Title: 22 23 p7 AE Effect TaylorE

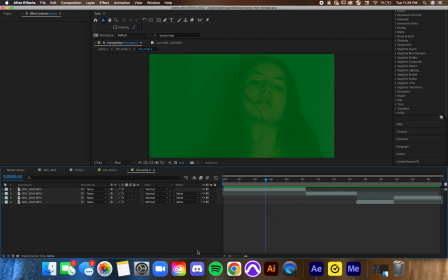(0:27)
So this is my digital media After Effects tips and tricks video explaining what I learned how to do. So for my Zenith project, I chose to recreate shots from different films.
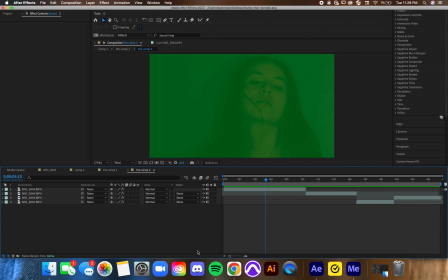(0:42)
So for this one, I specifically was recreating a shot from a movie called Mandy. And in this shot, it's kind of trying to show this like panicky, potentially under influence effect. And so what I really wanted to do was overlay
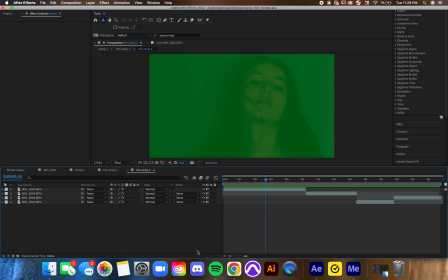(1:00)
different parts of this shot and try to kind of warp the speed and play around with blurring it a little bit and making it feel kind of disorienting. So first I started off with my
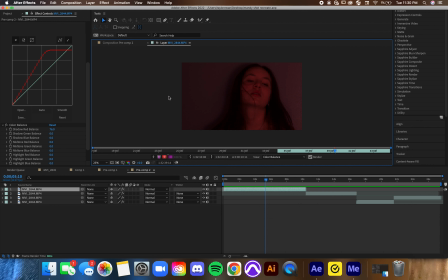(1:16)
baseline video and I played around with colors and used the curves, color balance, hue and saturation. And the reason that I did this was that I wanted to have numerous different colors within this.
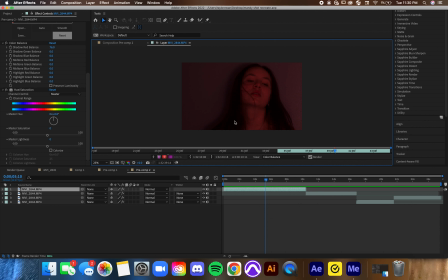(1:32)
When I first shot it, I only had white light, so I tried to transition between having a red and a blue light, and I did that within these different shots. And then what I did was I split up the shot and reordered it so that
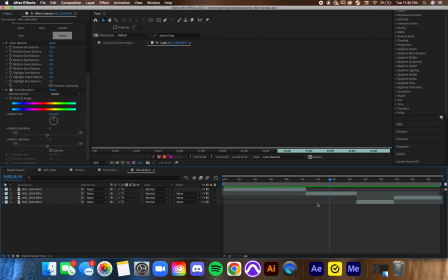(1:51)
it would appear differently as we go through this composition.
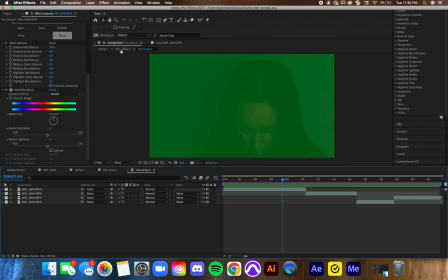(1:58)
And then I pre-composed this, and in here you can see my two different layers.
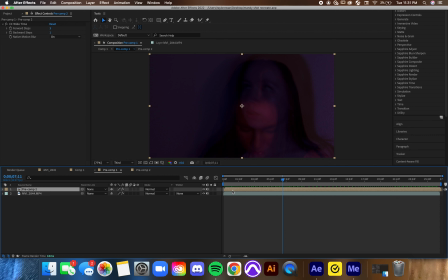(2:04)
These are specific to the color. So this first one was a red color, and this one is specifically more of a bluish purple tone. So once I had split it up and kind of played around with that, you'll see that I have two different sorts of layers here.
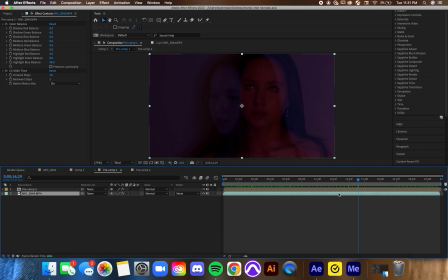(2:23)
Within these layers, what I tried to do was play around with something called CC wide time and something called posterized time. So for this shot, I really wanted to have that really blurred effect, especially in the back.
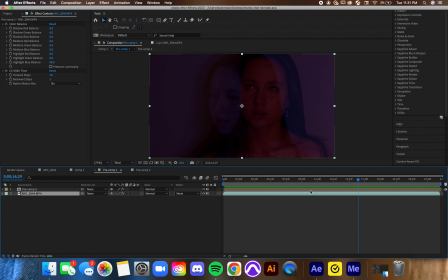(2:42)
So that is why this one here has the wide time. So what this is doing, let's turn this off here. What this is doing is it's adding this very like blurred,
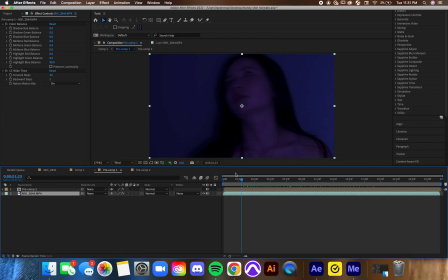(2:58)
disoriented effect, and so it's playing around with the motion. So I added something called native motion blur. You can have it on or off. And what this kind of does is when you turn this off, it adds blur over the entire video regardless of movement.
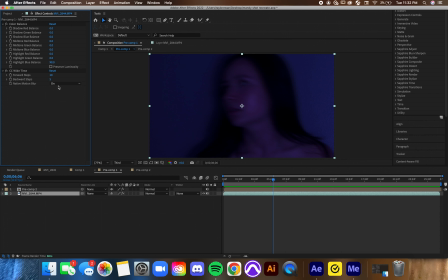(3:18)
So it would be useful to do this if you are in a situation where there's not a lot of movement in the video, but you still want this effect. For mine, I had a lot of movement in it, and so I wanted it to kind of match that movement, being a little bit less blurred when she's not moving and then much more blurred when she is.
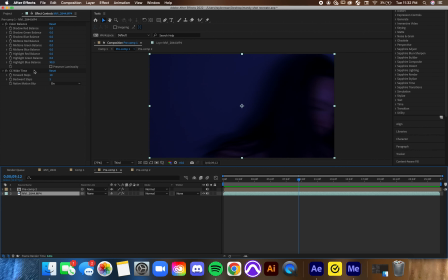(3:38)
So that is why I did this. The forward and back steps, from what I learned from the tutorial videos, is using a higher number for the forward steps will add that much more blurred effect, and backward steps will sort of balance that out.
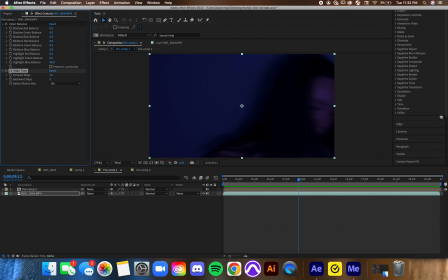(3:58)
What you can see here is if I add this to 0, it looks a little bit less smooth and it is much more defined in certain movements. And so when you add this in, it gives it a much more like blurred effect.
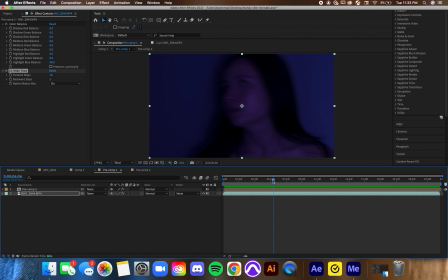(4:16)
So having a combination of the two makes it look best.
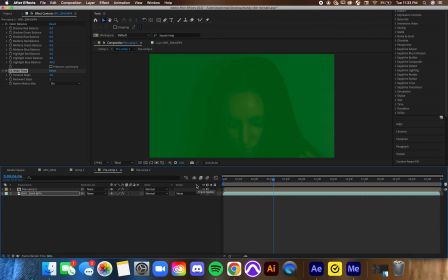(4:21)
Then if we look at my other shot here, I turned down the opacity on this one, which is why it looks kind of green, because that's what my composition's background is. It doesn't come out as green. But the reason that I wanted this one to be more